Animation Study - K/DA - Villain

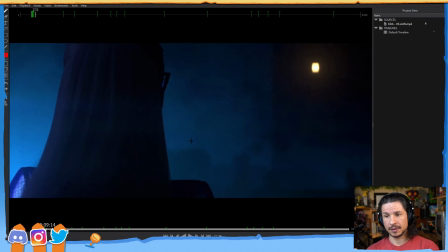(16:20)
Now, the way they do this here is mostly just the arc of the head. So instead of a head turn where the character is just rotating their head linearly flat, they're making sure that there's an arc.
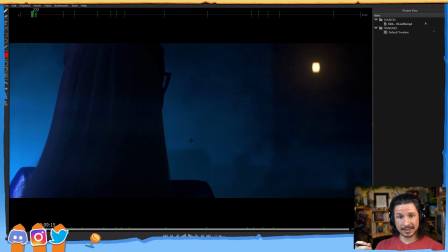(16:35)
Now, normally it would be very hard to see that arc because the character is facing away from us. All of the facial details that we as humans tend to use, the facial landmarks, which is the eyes, the brows, nose, mouth, ears, all of that, those are what allow us to see arcs in the head,
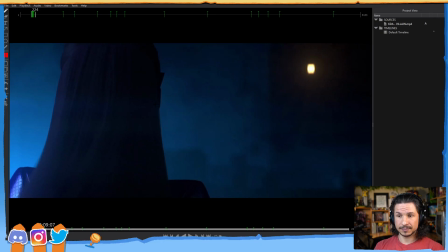(16:53)
all of that kind of stuff. Well, we can't see any of it. All we see is this big ponytail. I'm assuming it's not even a ponytail, it's just hair. And as she turns her head, we can't see the visual details. The ear, we can kind of see an outline right there.
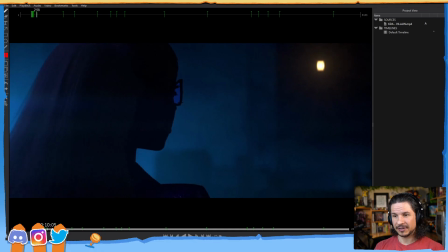(17:09)
We can't see the nose, and we only really get to see the facial features once she gets to this point right here.
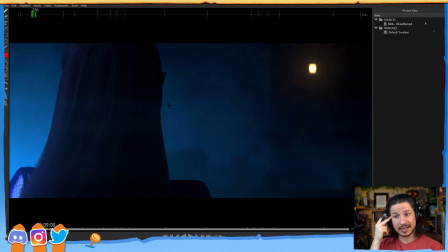(17:18)
So they make sure to give her the glasses. And as she turns, those glasses are visually right there, right from the start. This allows us to feel that motion. If ever you have a character that's especially facing away from camera,
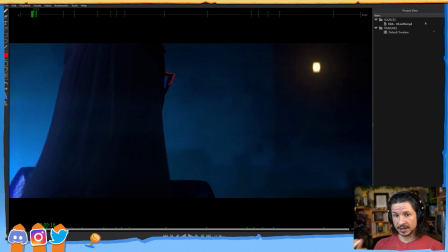(17:38)
try to give some visual landmark for the audience to look at. It doesn't have to be huge. If your character is not wearing glasses, it could be as simple as just turning their head so we could see the edge of an ear. Maybe turning the face so we can see the silhouette of the face,
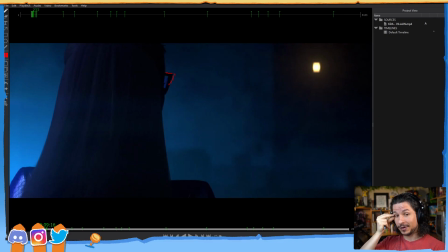(17:54)
where we can see the orbit, the hole in the head where the eye goes, that dent right in there compared to the brow. Something that the audience can lock onto. If it's just the back of the head like this, it's going to be hard to get certain motions to read.
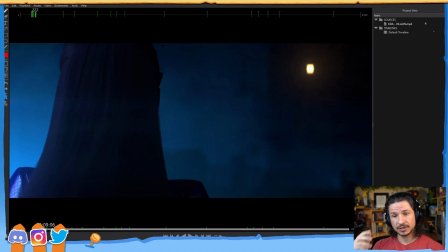(18:11)
It's not impossible, but much trickier. So they make sure those glasses are there right from the start. And even just the edge of the ear right here. Okay. So the character turns and we get this arc.
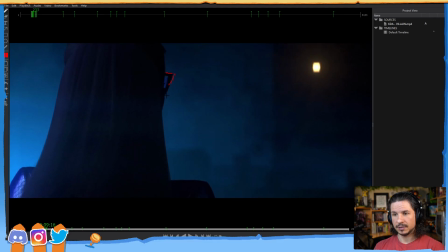(18:26)
We feel the head drop. And it doesn't just drop straight down. It's not just doing and then up at the end, just that. No, if you actually look, we're seeing this subtle motion.
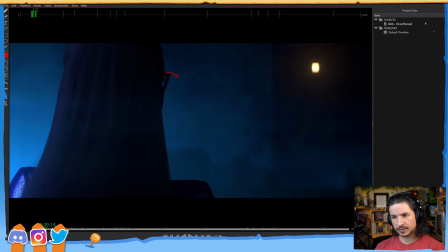(18:41)
The glasses are starting to tilt down this way. But if you actually look at the head, and especially the minor details like the relationship between the glasses and the ear, right there to there, you'll notice that the head's actually tilting up slightly.
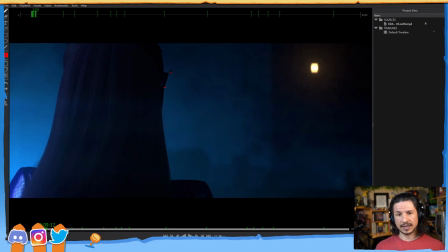(19:00)
So instead of just turning, she's actually tilting her head up, which would bring the glasses up, but then she's rotating her head this way, which brings that edge of the glasses down. Her head is tilting up while also tilting sideways. Ever so slightly. This is minor stuff.
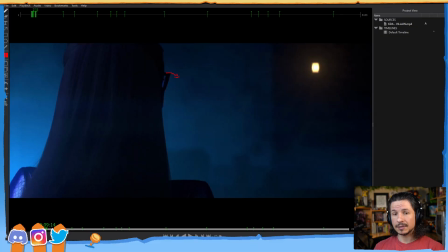(19:20)
But that gives a little anticipation, a little upwards motion to the drop here.
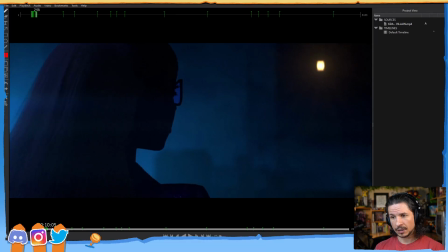(19:26)
So the head's doing that and then down. As it comes back up, right here you can actually see it. Then if you watch the nose, you can kind of feel that upwards motion. They're overshooting. So it doesn't just come in and then lock. It goes down and then overshoots. Comes back up a little bit.
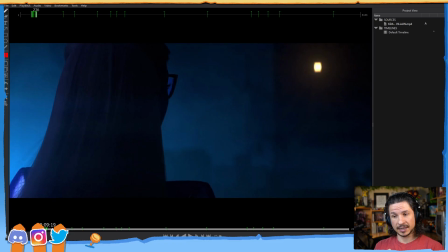(19:48)
Not only that, they're putting sympathetic motion into the body. This is huge, especially for a big head turn like this. as humans, our bodies don't really turn that much.
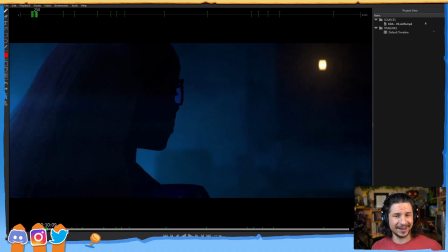(20:03)
Or let me put it, our bodies turn a lot. Our heads have a very limited range of motion. So, for example, if I turn my head this way, usually if you turn your head over, your chin does not go past your shoulders.
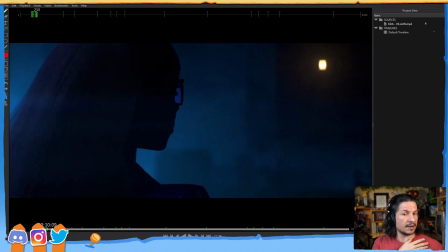(20:19)
It can reach just at the edge of the shoulders, if you keep your shoulders kind of relaxed. So you get there.